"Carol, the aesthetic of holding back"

And Haynes frames Carol in a close-up so tender yet so excruciating, the viewer can see how agonizing not answering Thérèse is for her. She's exhausted, beaten, wrecked. And Belvoir's music finally quiets down. It's like a reenactment of that first scene when Thérèse was seconds away from asking her, "Is there something going on between the two of us?" And the intention is the same here, but so much has passed. "Do you love me still?
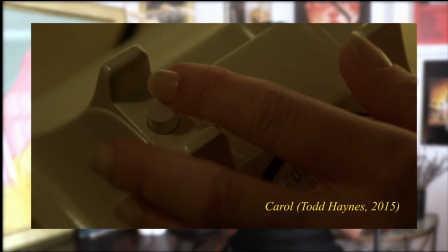50:06 I love you, don't go." Carol can't even bring herself to hang up properly, the phone being pressed against her lips like the ghost of her former lover's kiss. She hangs up with the finger instead, prolonging the illusion of communication even though there's only silence and despair on the other side of the line. I have asked that before. Have you ever been in love with someone who loves you back but cannot be with? Well, fuck that. Fuck restraint. Fuck holding back. Fuck it all. Later in the movie, as Thérèse realizes she never ever should have left Carol leave her at the Ritz,
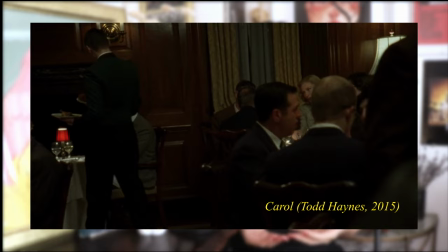50:48 she goes to the Oak Room, and the slow motion translates how anxious she is not to find Carol there,
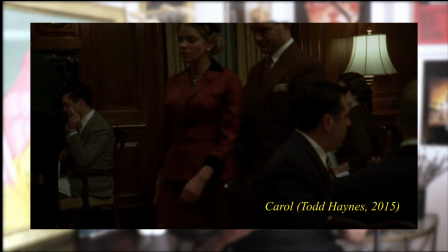50:54 waiting for her. So she takes a few steps forward, impatient, terrified.
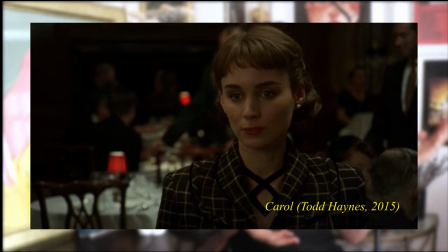51:00 Haynes' camera shakes just as much as the character feels on the inside.
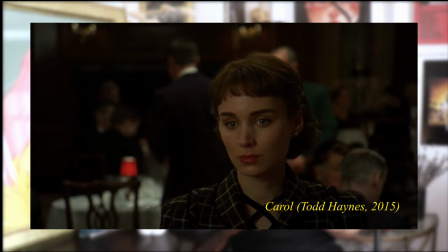51:05 And once again, the music drowns out any foreign noise. And this is Thérèse's world now. And Carol must be in it.
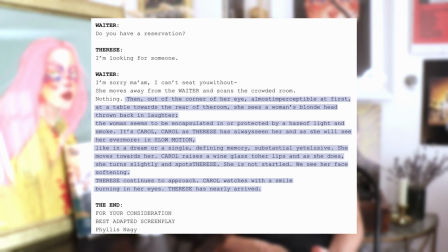51:15 The original scenario of that scene reads, "Then, out of the corner of her eye, almost imperceptible at first, at the table towards the rear of the room, she sees a woman's blonde head thrown back in laughter.
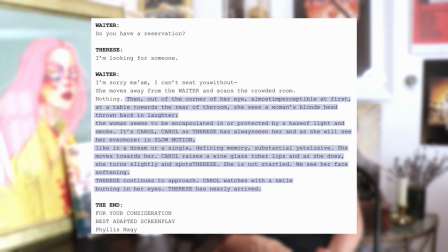51:29 The woman seems to be encapsulated in or protected by a haze of light and smoke. It's Carol. Carol as Thérèse has always seen her, and as she will always see her evermore. Like in a dream, or a single defining memory, substantial yet elusive.
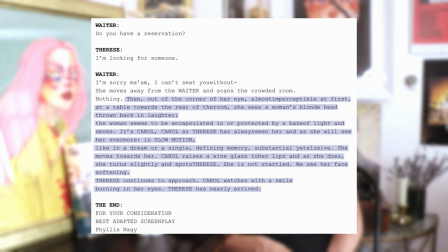51:47 She moves towards her. Carol raises a wine glass to her lips, and as she does, she turns slightly and spots Thérèse. She is not startled. We see her face softening. Thérèse continues to approach. Carol watches with a smile burning in her eyes. Thérèse has nearly arrived. Without a single word, both women know there's hope. All of the sudden. Some people have talked about an open ending, and I disagree wholeheartedly with them. Carol told Thérèse to come and find her here, were she to change her mind. And here she is. In no way, shape, or form is this an open ending.
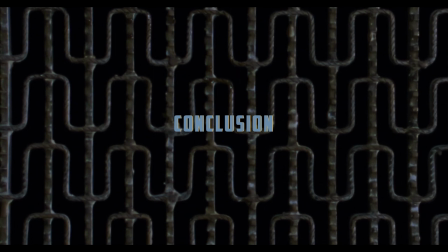52:27 There is just no need to say any more.
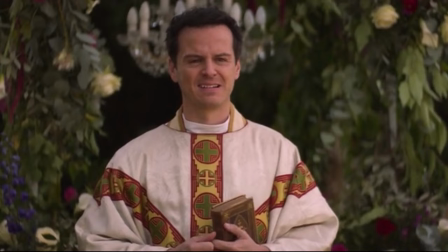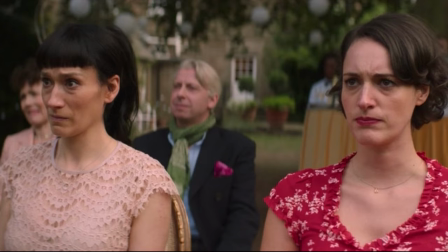52:37 Love is awful. Makes you doubt yourself, judge yourself, distance yourself from the other people in your life.
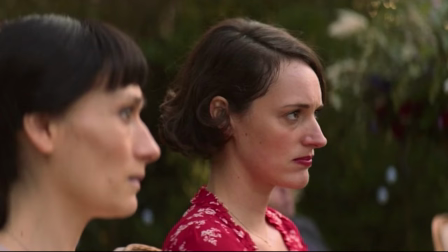52:44 Makes you selfish. Makes you say and do things you never thought you would do. It's all any of us want, and it's hell when we get there.
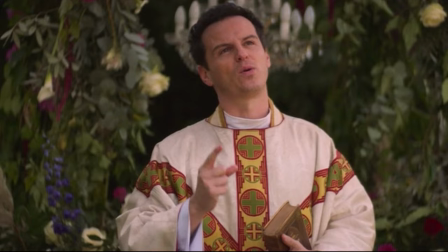52:51 So no wonder it's something we don't want to do on our own. If we're born with love, then life is about choosing the right place to put it.
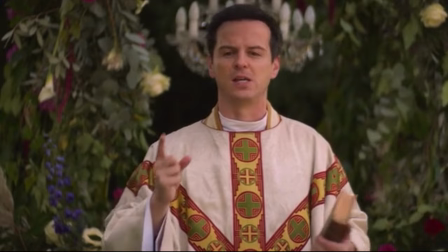53:00 People talk about that a lot, it feeling right. When it feels right, it's easy. But I'm not sure that's true.
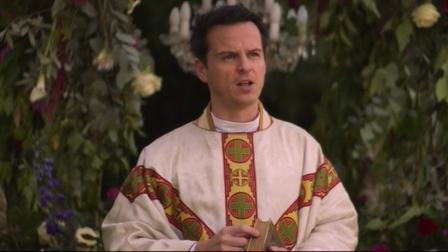53:05 It takes strength to know what's right. And love isn't something that weak people do.
With Carol, Haynes doesn't do so much as direct a movie about forbidden love, but more so a movie about how necessary it is to live according to one's own true self. And I know times have changed and some, or dare I hope, most people have gotten rid of their prejudices and are now willing to learn and open their minds.